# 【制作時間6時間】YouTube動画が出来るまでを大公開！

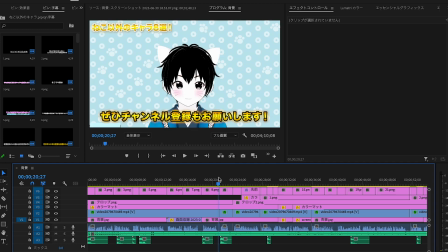間空いているところを詰めたりしてで、さらにこの背景ですね。この背景は事前に作ってあるんですけども、これ背景もつけたりして、で、さらにこの字幕ですね、字幕。この字幕がめっちゃ時間かかります。もちろん字幕つけないっていう点もあるんですけども、
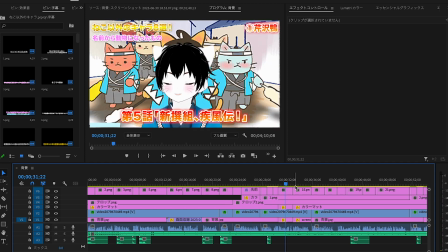あった方が見やすいし、さらに僕の場合ですね、ちょっと編集凝ってて、こんな感じでちょっと文字をね、装飾してるじゃないですか。
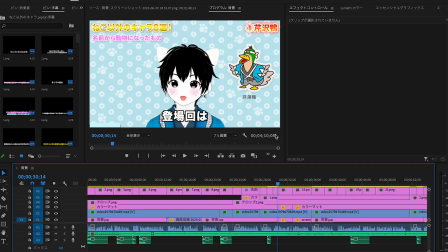こんな感じで装飾してたり、あと右上とか左上とかのこういう文字、装飾してるじゃないですかこちらはですねこちらPhotoshopという
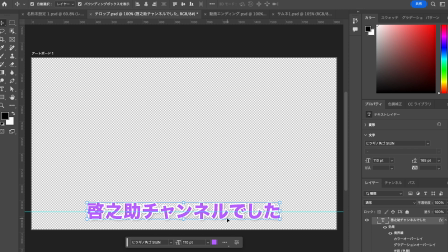Adobeのツールですねこちらを使っておりますこれ背景は透明なんでここの文字だけね編集してやるっていう感じですねはいこんな感じでいつも字幕は作っておりますこれね毎回一個一個の字幕こうやって作って書き出してはあのさっきのね
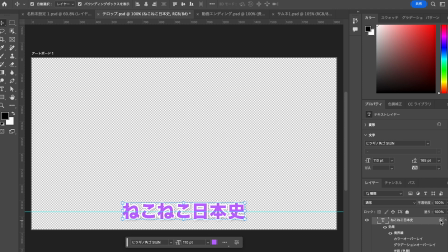動画編集ソフトに貼り付けていますでこれはですねもちろん画像編集ソフトなのでいろんな感じで
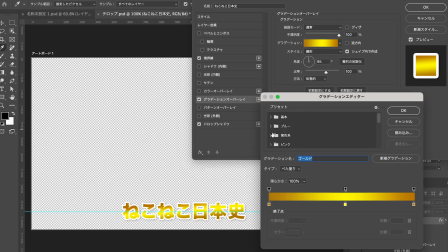編集したりできます例えばこれ金色なんですけども例えばグラデーションかけたり
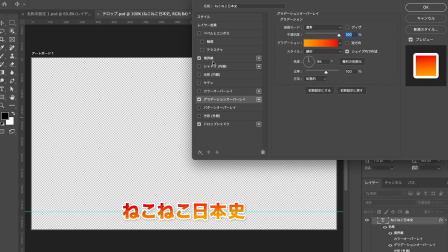あとよく使っているこれとかですね境界線の色を変えたり周り光らせたりとこんなことができますね
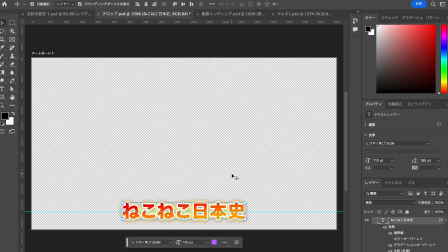こんなことを字幕つけてやっておりますあとは効果音とかBGMですね
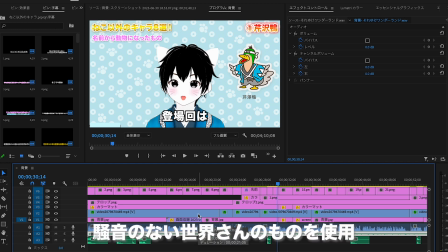BGMは騒音のない世界さんっていうYouTubeに投稿しているフリーBGMを作っている方ですねジュリマツさんっていう昔いたYouTuberさんが使っていてそこから気に入ってこの騒音ない世界さんのソレイケワンダーランドっていう曲を使っております
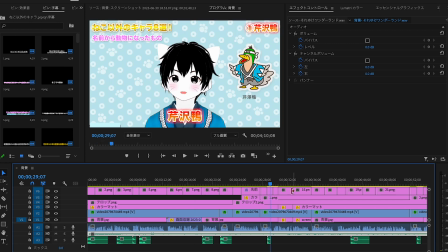あとは交換音をつけたりですねしていますあ、そうだ言うの忘れてた
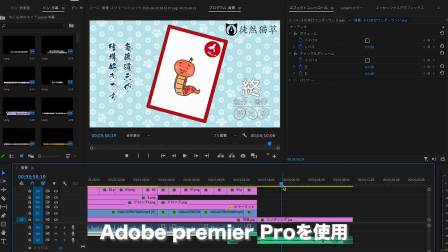編集ソフトはアドビのプレミアプロというものを使っておりますあとはエンディングですねこれ猫の子に本心見てる方ならわかると思うんですけども
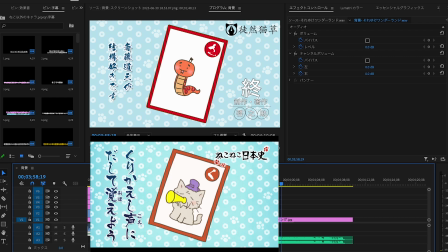このアニメでもおなじみのこのエンディングですねこちらもこのフォトショップというもので作っております
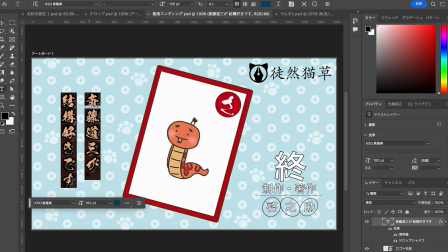なので毎回ねこの文字編集したりここの画像差し替えたり
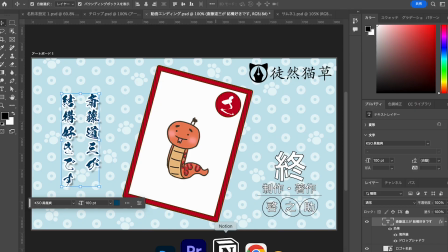こうやって使いまして作っておりますっていうので編集はこんな感じですかね
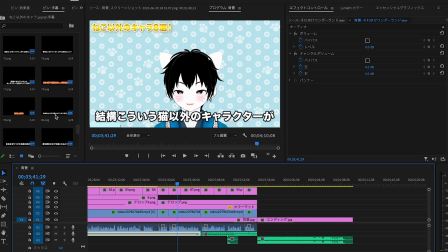であの左側にねこれ字幕たくさんあると思いますこれやばくないですかこれ全部で91個か91個の字幕を作ってこれ書き出してはこうペタペタ貼ってってるっていう感じですね1個1個結構ね面白くなるように装飾したりして作っております全部で90個の字幕この動画では作りました
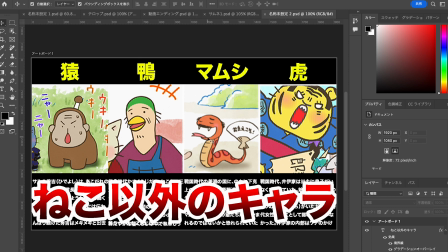最後の工程として4番目サムネですねこのサムネではですねブログを先に書いているのでブログのアイキャッチサムネみたいなもんですねそれでもあらかじめ作っていることがほとんどですこうやってこれもフォトショップというねソフトを使って作っております
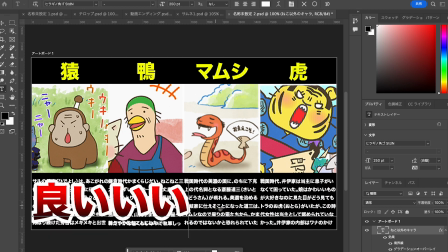こんな感じで文字に編集したりあとは色々画像を貼ったりとか
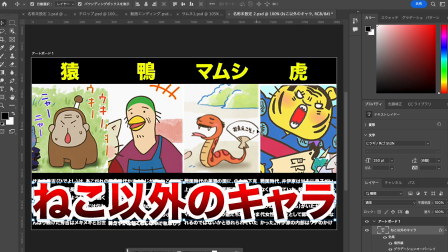そんな感じで作ってますねサムネ制作は時間そんなかかんないですね大体10分くらいで終わるんですけどもデザイン考えたり沼ったりすると2時間とか普通に時間遂げていきます
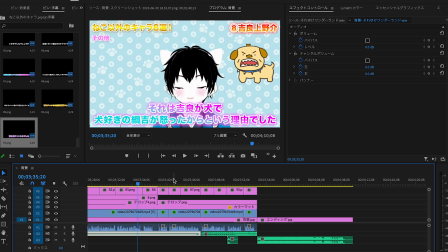はいということでいかがでしたでしょうかいつも動画作るのは大体こんな感じですもちろん撮影は猫ゼロとかやる場合はiPadのゲーム画面を収録して編集するというそんな感じもあるんですけども大体はこんな感じで作っております
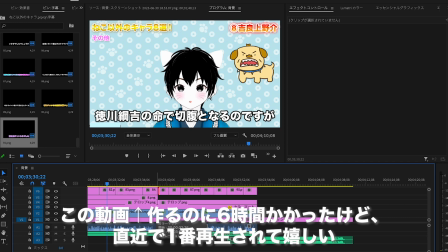この動画結構時間かかって6時間ですねはいということで今回は動画ができるまでを紹介していきました
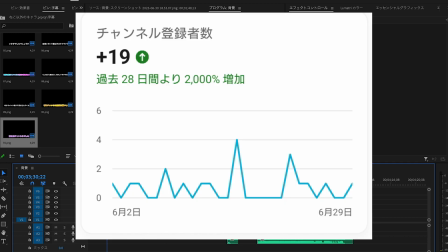ぜひよければチャンネル登録よろしくお願いいたします最近ねありがたいことにチャンネル登録者数の伸びがとても増えていて
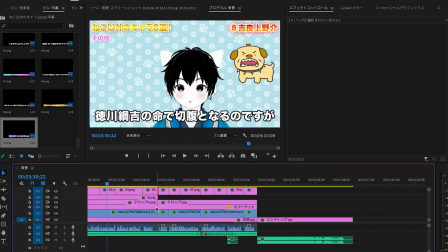投稿主としては結構ね嬉しいところなのでぜひまだチャンネル登録してない方はぜひお願いいたしますということでケノシーチャンネルでした